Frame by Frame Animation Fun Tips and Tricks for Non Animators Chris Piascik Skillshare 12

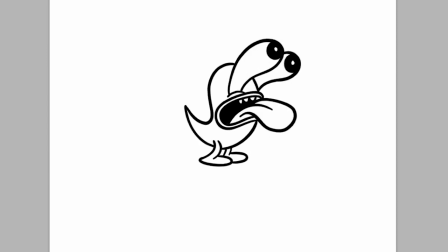I think we can do one more thing to make this even better. What we're going to do is a little bit of a preload here.
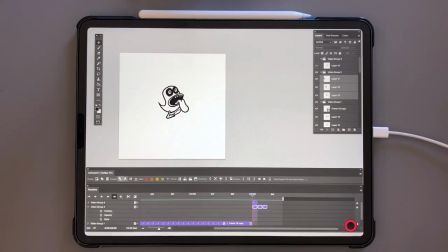And what I mean by that is just an extra movement to sort of accentuate the character popping back. So let's go ahead and add a new frame, and then let's drag this to the front so that we have a blank frame right at the beginning here.
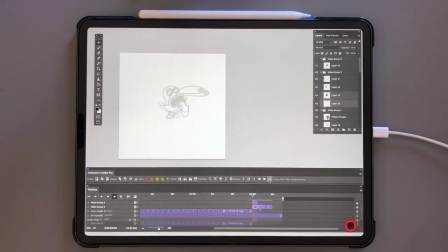We'll turn the onion skins back on so that we can preview what's going on. And I'm just going to drag these extra frames over so they're out of the way, so we're not seeing them in the onion frame. And now I can just see the frame that's before, and that'll make this a little bit easier.
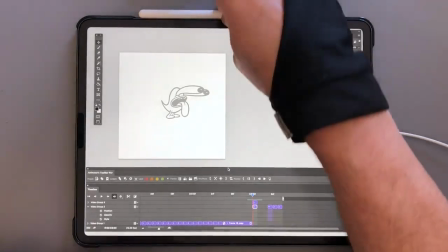What I want to do is just add in an extra movement here where he just
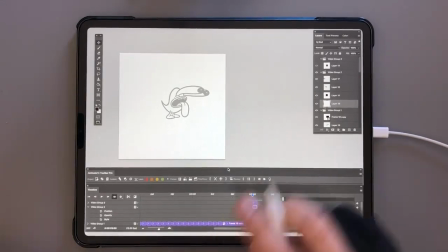slightly leans forward to sort of accentuate when it pops back.
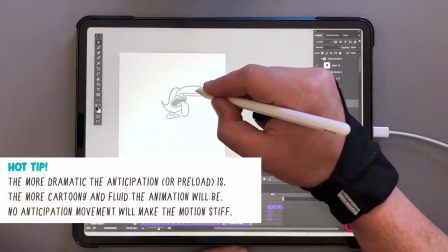The more dramatic the anticipation or preload is, the more cartoony and fluid the animation will be.
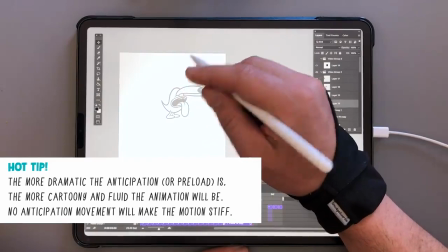If we don't have any anticipation movement, like now, the movement will make the motion feel a bit stiff.
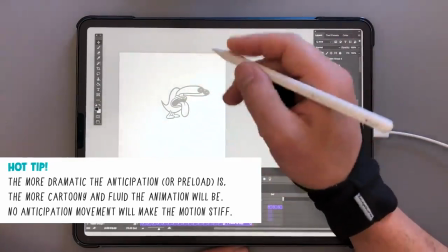So in order to make this movement a little more dramatic,
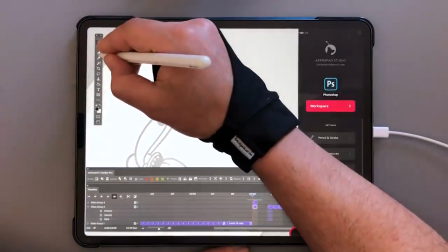we're just going to come in here and pull these eyes just a little bit more forward,
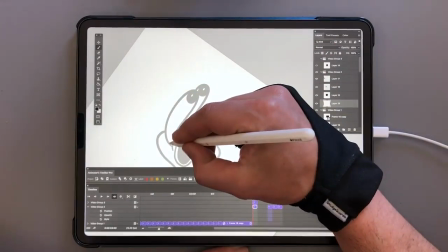just to give the character a little more lean.
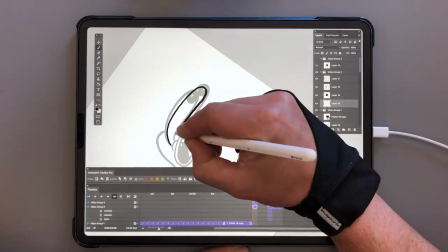So I'm going to do the same thing with the body.
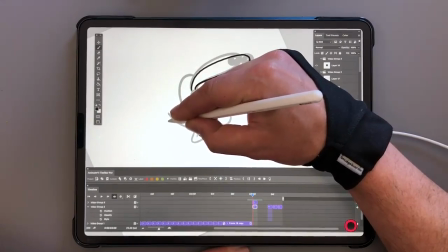Let's just sort of lean it a little bit more forward to follow the eyes, but we're keeping the body on the same sort of axis.
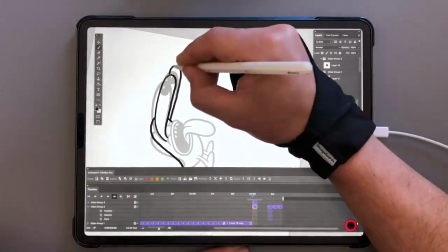So when we get to the feet, we'll keep them in the same spot. We just want the character to lean slightly more forward And here with the tongue,
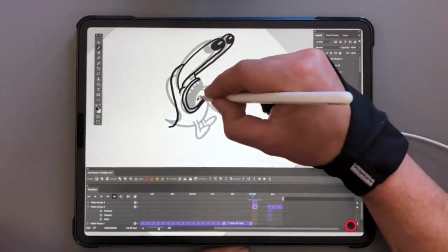we'll just droop it down a little bit further just to follow that lean that is happening with the eyes and the body.
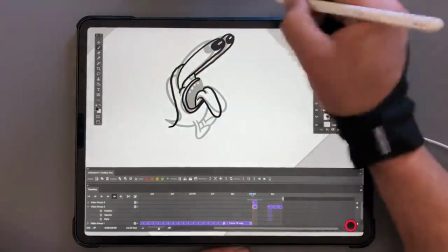So just draw the teeth as they are,
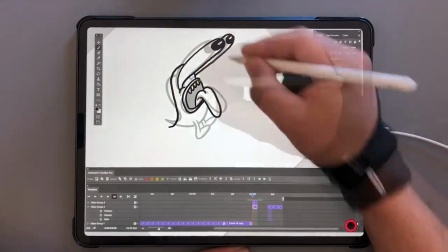pull the tail in, and then as I mentioned, we'll keep the feet right in the same spot.
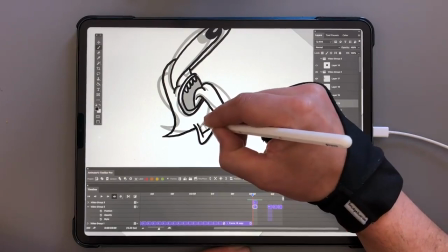So again, this is just a little bit of a lean to sort of accentuate the movement when he pops back.
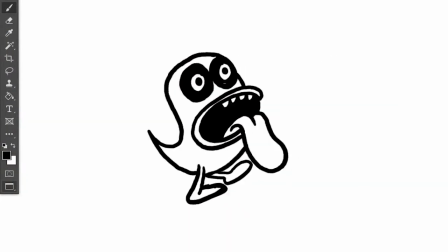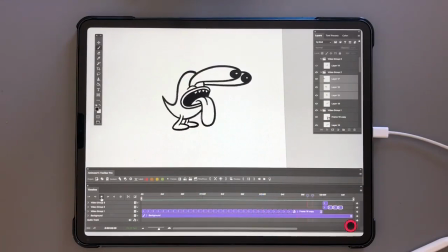Okay, cool. That's definitely better. So now we just need to slide our little dog character back into the frame to complete the loop. So I'm going to show you a little trick on how to do that. Okay, so I'm going to go down here and grab a loop of our wiggle sequence for our dog character.
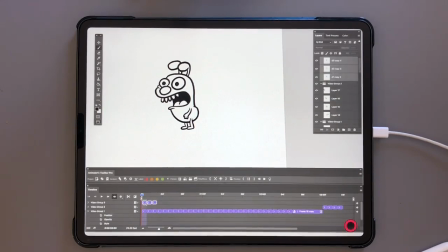I'm going to hold option and drag those up into the video group that I was using as a temporary placeholder for that extra frame before. Okay, so with these three frames selected, we're going to go over to the little menu on the side of our layers window,
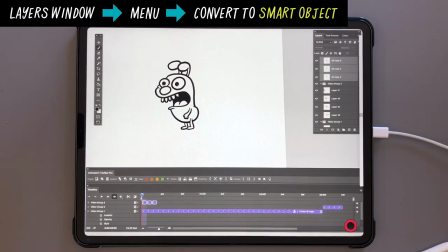and we're going to go down to convert to smart object.
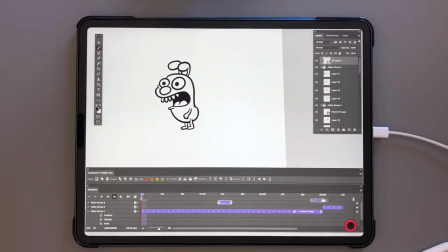So this smart object is going to give us some controls that we wouldn't normally have with a regular frame. And it also neatly packages this little loop into one sequence. So we're going to make this whole loop sequence move as one unit.
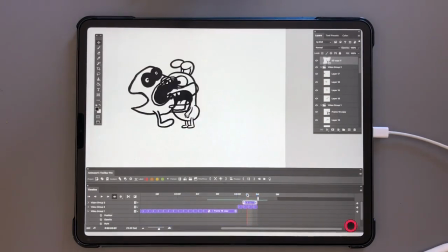So I'm going to drag it over so that it's on at the same time as our other character going off the screen. So what we're going to do is go into this little menu underneath our video group,
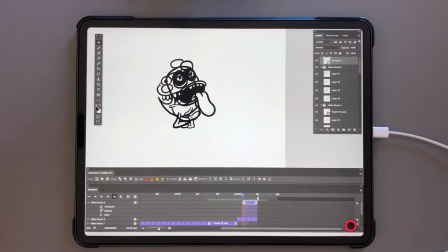and you'll see this transform option. So we're going to click on this little stopwatch. So what that is going to do is it's going to let us control the position of where this thing is so that we can actually move it along the timeline.
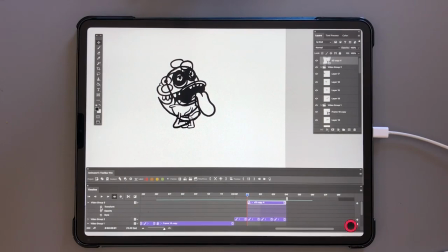So as you can see, I just zoomed in a little bit so we can see what we're doing a little bit more and add more space. So let's go ahead and click on this little stopwatch, and you'll see this yellow little diamond that appears.